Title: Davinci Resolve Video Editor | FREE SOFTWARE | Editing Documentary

so this one is a bit more rough because this one has to be built out so the idea here that i've had is to kind of leave him as he is and then go to a different character who's going about their lives and everything and then you would come back to this scene later on and that would kind of be a way to then go over to a First Nation character that we haven't casted yet but we are about to cast who would be like continuing on this First Nation and like angle of the story to give some context to that so you want to try to pick those things out of the story and the material to have like these nice transitions between the characters to make it easier for the audience to understand what they're watching
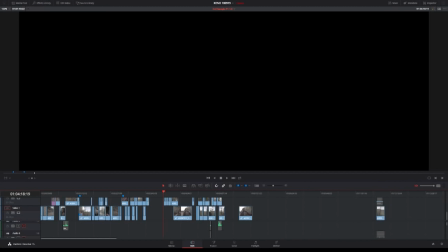but let me just play this without audio while I talk it through
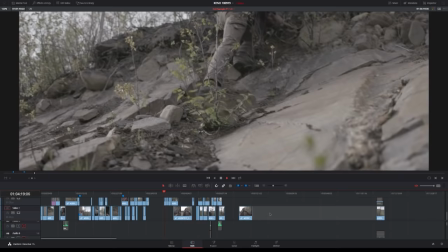so when you look at it we start here
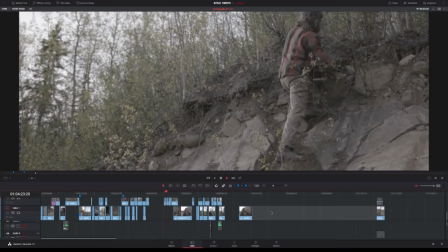like with just him continuing with what he was doing before it's just
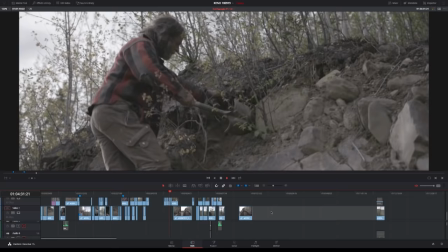about like establishing the scene and like we're back where we
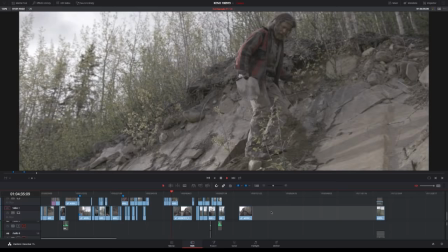were before that's why these shots are here maybe there's like one too much or something
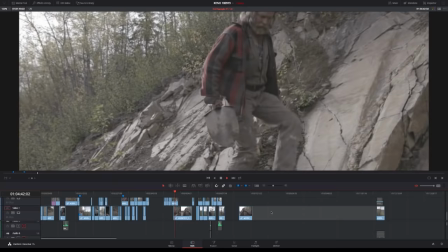but once we have that we go into the the story narrative which is him
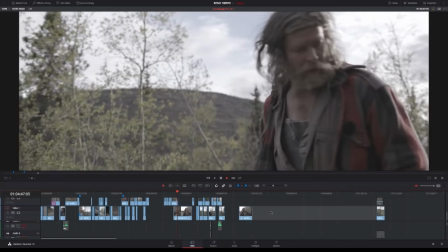talking about the responsibilities and what he thinks is like reckless
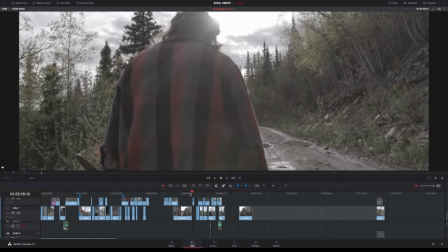type of of mining and
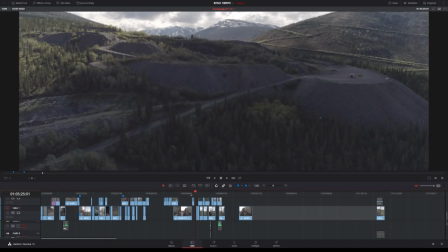then from that you kind of continue he's going back it's kind of on the way to end the scene and then we move out and we see like this is the the piles that are outside of kino
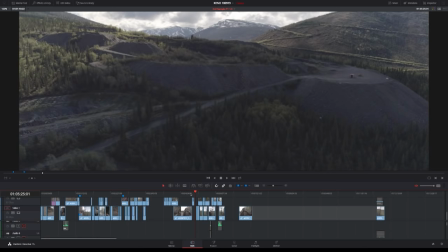like above kino i think kino is down to the right or something and these are like the piles from the mining so
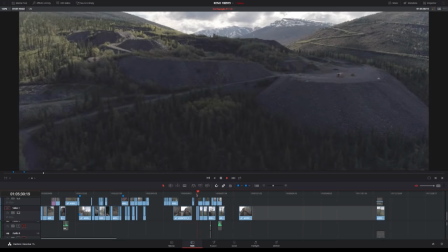you go out to that now it's not liking the dji footage at all so
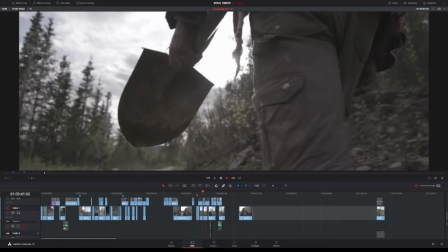back to him i don't know maybe we need some more like shots to make that smoother or i don't know how we build it up but it feels a bit
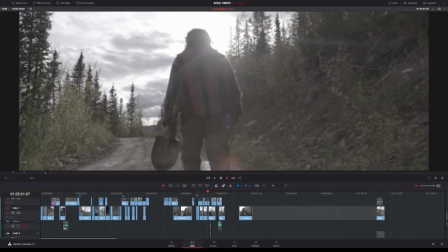like rugged as it's cut now but i think you need that to move out to tell the context of this and then from
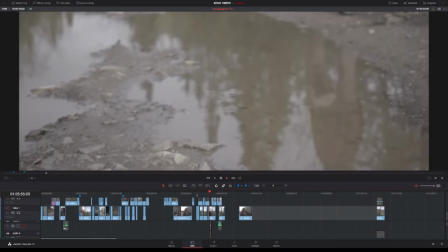this we just end on the first nation angle and it's it's here and i've
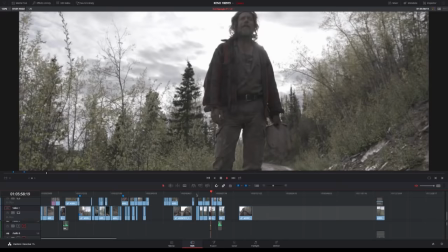picked it out foremost because i want to transition to that story
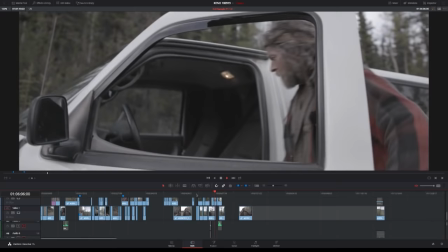so you want to try to find those things as much as you can and make them into
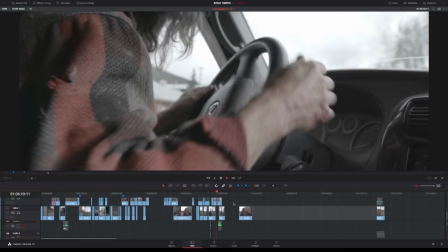scenes that's what this is all about because once you have the scenes you can pretty much put any narrative in there so like thinking about it less about like what's being said and more about how do you build a natural scene is is for me like much more important and that kind of goes into what i was talking about earlier about like shooting for the edit for me that's the most important thing like i don't think that you have to get everything when you are when you're shooting but some stuff that makes it easier for you to shoot for that it is really to have like a a good concept for what you're doing so this comes down to like mood boards looking at the inspiration to make mood boards like look at different films just stills anything you want to shoot for to get the right look and you want to have that nailed down before you go out because once you get into the edit and you have an editor especially if you're not the one editing like they will use any shot that is there that they feel tell the story and for me as as like working as a dop i feel like that's not a comfortable way to be in if you didn't nail the concept beforehand like how it's going to be told so that's what we talked about a lot in the beginning me and maddie like how how are you gonna tell the story and it makes it so much easier when you're on location then to actually shoot and once you get back to edit like you know that you have the stuff that you need and once you get more experienced you know that you just need to follow the action and not so much the interviews or what's being said it's all about the action and capturing what's actually going on in the story through action like shooting b-roll or shooting interviews that's the the worst aspect of making a doc like that's not what doc making is about doc making is is foremost about like visualizing and telling the story with all the cinematic language and usually like for me like i just want to shoot everything silent and then i can do like sound design i can do all the stuff in post i can put everything together i just do some interviews or i do a voice or whatever it comes down to like capturing the real scenes first and just letting them unfold and having patience with it because that's the thing that i feel most people stress about like they don't wait for like 30 seconds on a shot or they don't wait for things to happen they try to switch angles all the time instead of just staying still and waiting for things to happen because they do when you have the patience for it they usually do so usually i feel like people stress too much about like having a million angles instead of having three good ones or even one good one as long as you know what you're going for that's more than sufficient to have one angle with action that you want and then you need to figure out like how do you cut it and hopefully you can do that on the spot because you always need to think about like okay now when we were shooting this now I didn't shoot this scene so I can't really say too much about like what Maddy was thinking I did shoot this part when he's clearing up the
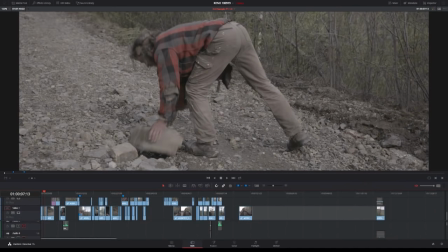rocks so that I can talk a little bit about like I I think about it in a way of like okay so
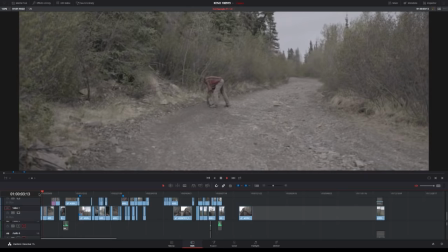here the action is going on I want one wide shot just establishing things and then I want to get in this is talking from an editor's point of view I want
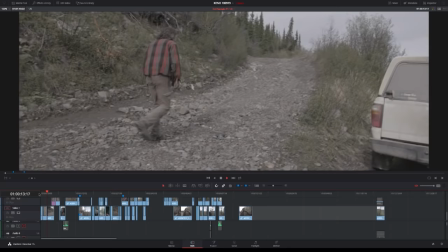something to cut into and it has to be action so it has to be the rocks and then I also want him talking so I want capture him
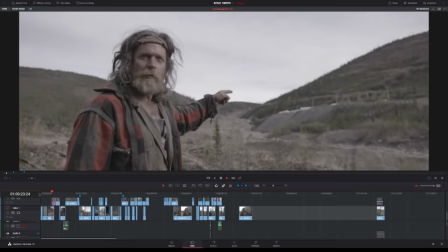as he's talking the small fragments is enough just as long as you have the audio but you want to stay still on like one wider
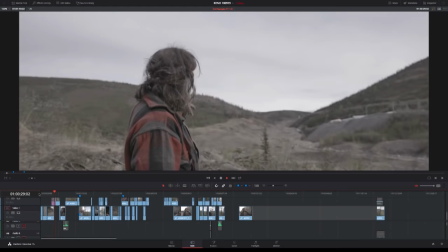than one closer you want to have those to mix them up and and have them flow naturally and you do that through movement so you want to
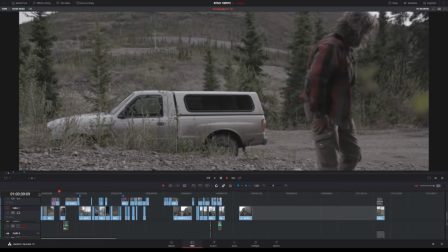follow him and not be too quick and move too dramatically because that's going to feel like too obvious as as the narrative goes on but you
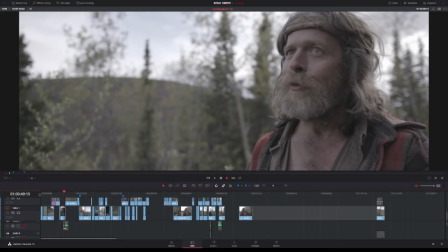want to just like be patient with what he's doing move with him but not before him like don't feel like you have to move as he
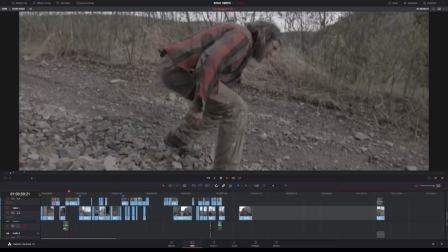moves just move slowly when he moves move with him don't like just rush it to just throwing the camera up and down just to capture what he's
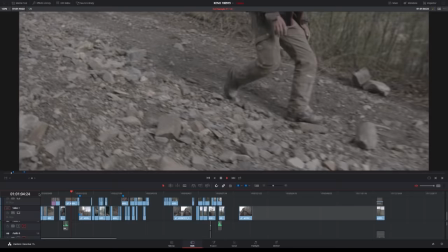doing right now but the motion that you you have here it's very easy to cut to
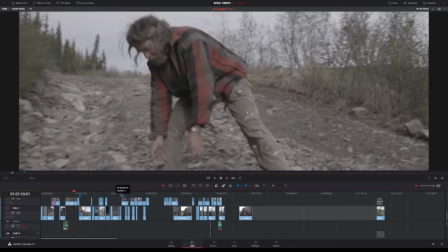so that's like how i approach action at least but i think i shot until we got out of the car so